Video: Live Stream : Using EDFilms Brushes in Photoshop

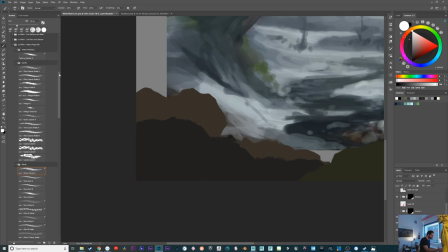And then we'll take the texture brush, which is up here at the top, and we'll just add or peel off some little lumps and stuff like that, which will be our rocks. And I kind of want my rocks to have like a little bit of a softer edge to them.
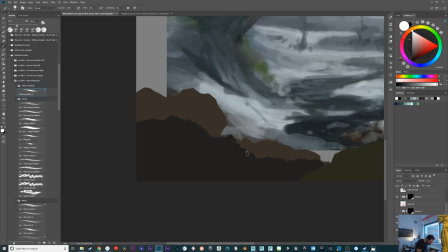I don't want them to be hard like the lasso tool. I don't like the look of that very much.
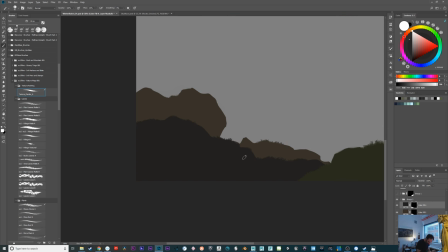Let's just put on our gray, or we do have our gray on, so we'll just do that. And we can just turn this guy off so we can really see what we're doing with our silhouette.
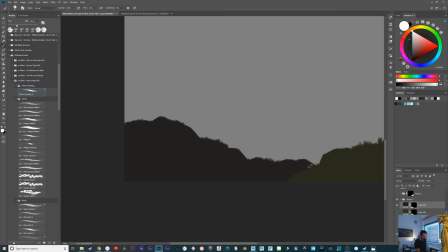Okay, that's pretty good. Let's turn this green one off right here.
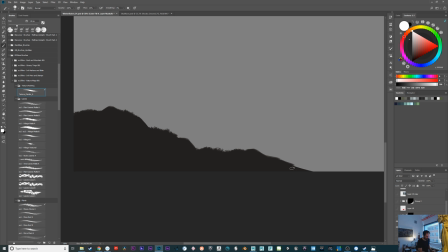Boom. Okay, great. So essentially we do this, and then I'm going to just add like a little bit more moss. Oops, that's a leafy one. Here we go. This is just to establish. So again, we're establishing our silhouette. And I think I've said this a million billion times, but I don't find semi-transparent silhouettes work very well.
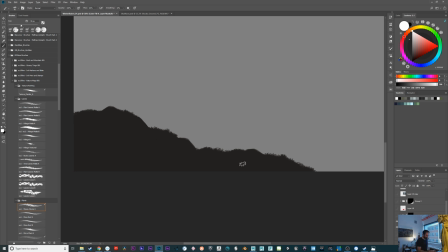So let's just do something really quick. So I set my flow down to 60. This might look cool to your brain. Like if you do something like this, I'm pressing it really soft and then I'm pressing it harder. So you create this like nice feeling of the depth and the shape.
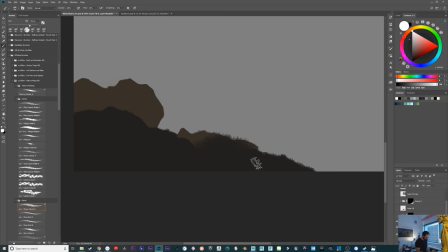What happens with something like this, as soon as you start animating,
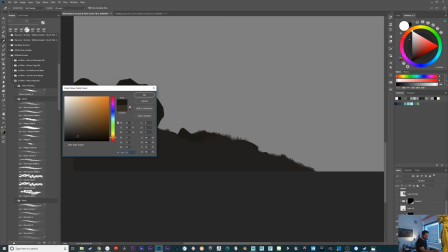what you're going to see is
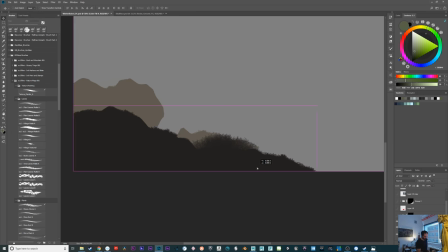once this foreground layer is moving, you're going to see through it in a very specific way. So this may look nice as a still because of the rules of painting and the blending and stuff like that. But as soon as it's moving, it starts to reveal the trick of how this depth is created and that roundness, and it won't feel round anymore.
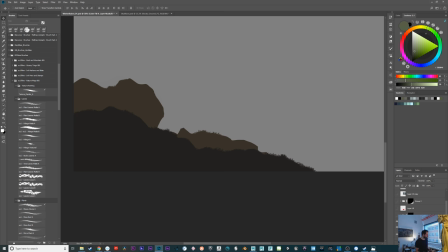So this is why for a lot of animated layers and things, when I'm working on stuff, I create really hard silhouettes.
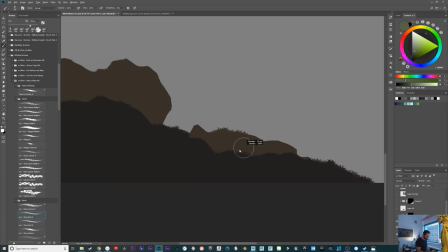Unless there's like specifics, like let's say if I wanted to have like little moss buds coming up, it's okay if those are a little transparent or a little less opaque. But the reality is
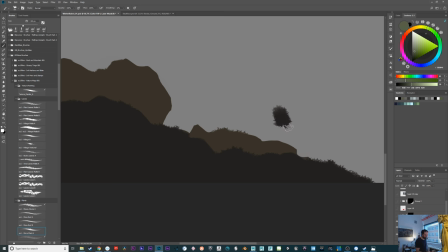the more transparent something is, like if I do stuff like this, as soon as it's moving, it's going to look bad and it's going to completely break the illusion of what you're doing. At least for me in the way I work. So it's not really beneficial for me to have nice transparent layers.
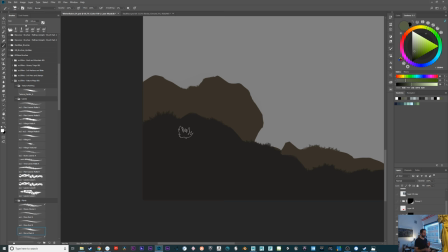It's beneficial to have really hard, strong silhouettes, and then I paint my differences with lighting and stuff like that,
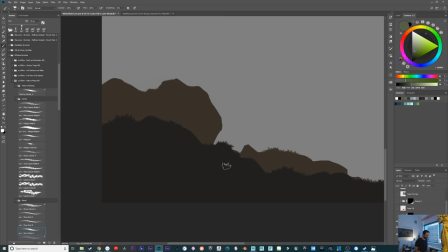and then that tends to make it hold together better once the camera's really moving. And it's something that took me a long time to figure out and learn, and I'm just trying to pass it off to you.
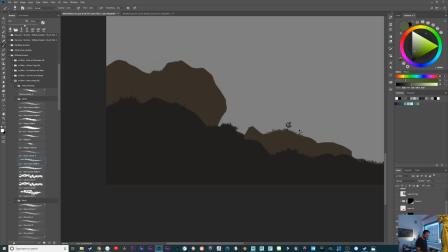Okay, so here we're just painting more of this silhouette. I've done this so many times, I'm sure you guys are just utterly sick of it. I don't need foliage. Actually, this one's pretty sweet here, the foliage matte A. This can be good for like just adding like little bits of greenery like that.
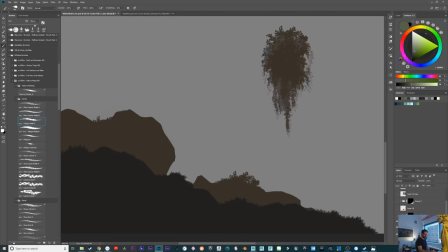Because it also has like this long thing here, so you can kind of do this with it.
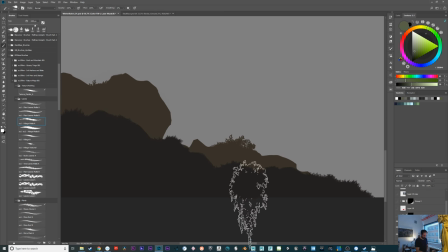But then for the for like low ground cover stuff, it can be pretty good.
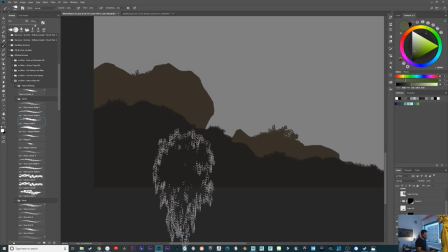It's a little hard to control because it's so big. But it's nice to have a bit of an unpredictability to it too.
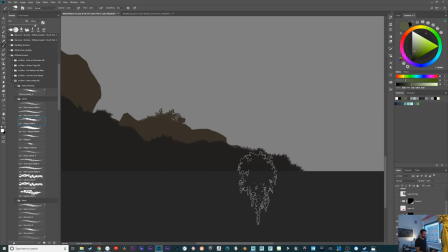I kind of enjoy it. So there's a little couple green things. We're going to cover a bit of these with snow anyways, but it's kind of fun to have them to work with and play with. Boop. Oh, that's too big. Let's just do... Oh, I got these leaves. Those are massive. We don't need anything like that.
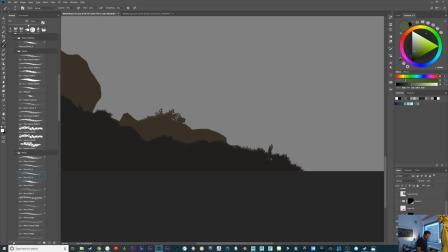Let's do... There's a moss bud thing. This is a cool brush for like making little moss plants. We have so many of them. I got these for like... That's really crazy stuff. We'll do that later, but... All those guys are intense.
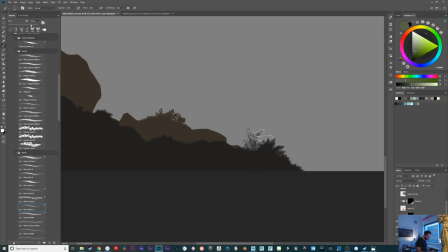We don't need that. And then I have these micro plant brushes for creating really elaborate plants, which we can always add later.
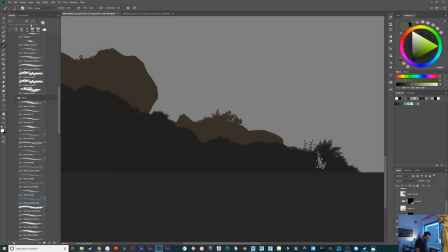But that's not what we're doing right now. So there.
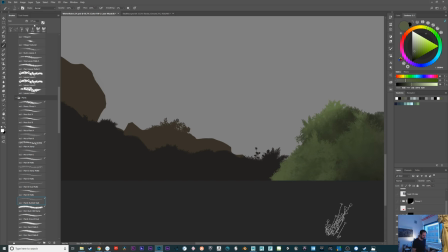Okay, that's kind of interesting. So we've got a couple little interesting things going on. Kind of looks like limbo. So how can we take that and get it to something like this?
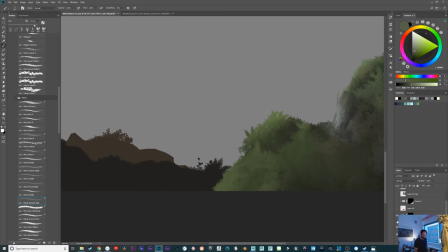This isn't perfect, but it's getting closer. And it's pretty quick. So I'm going to show you the process here.
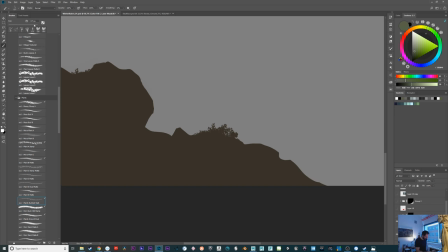The only thing I have to do really quick before we do that is just polish up these rocks a little bit.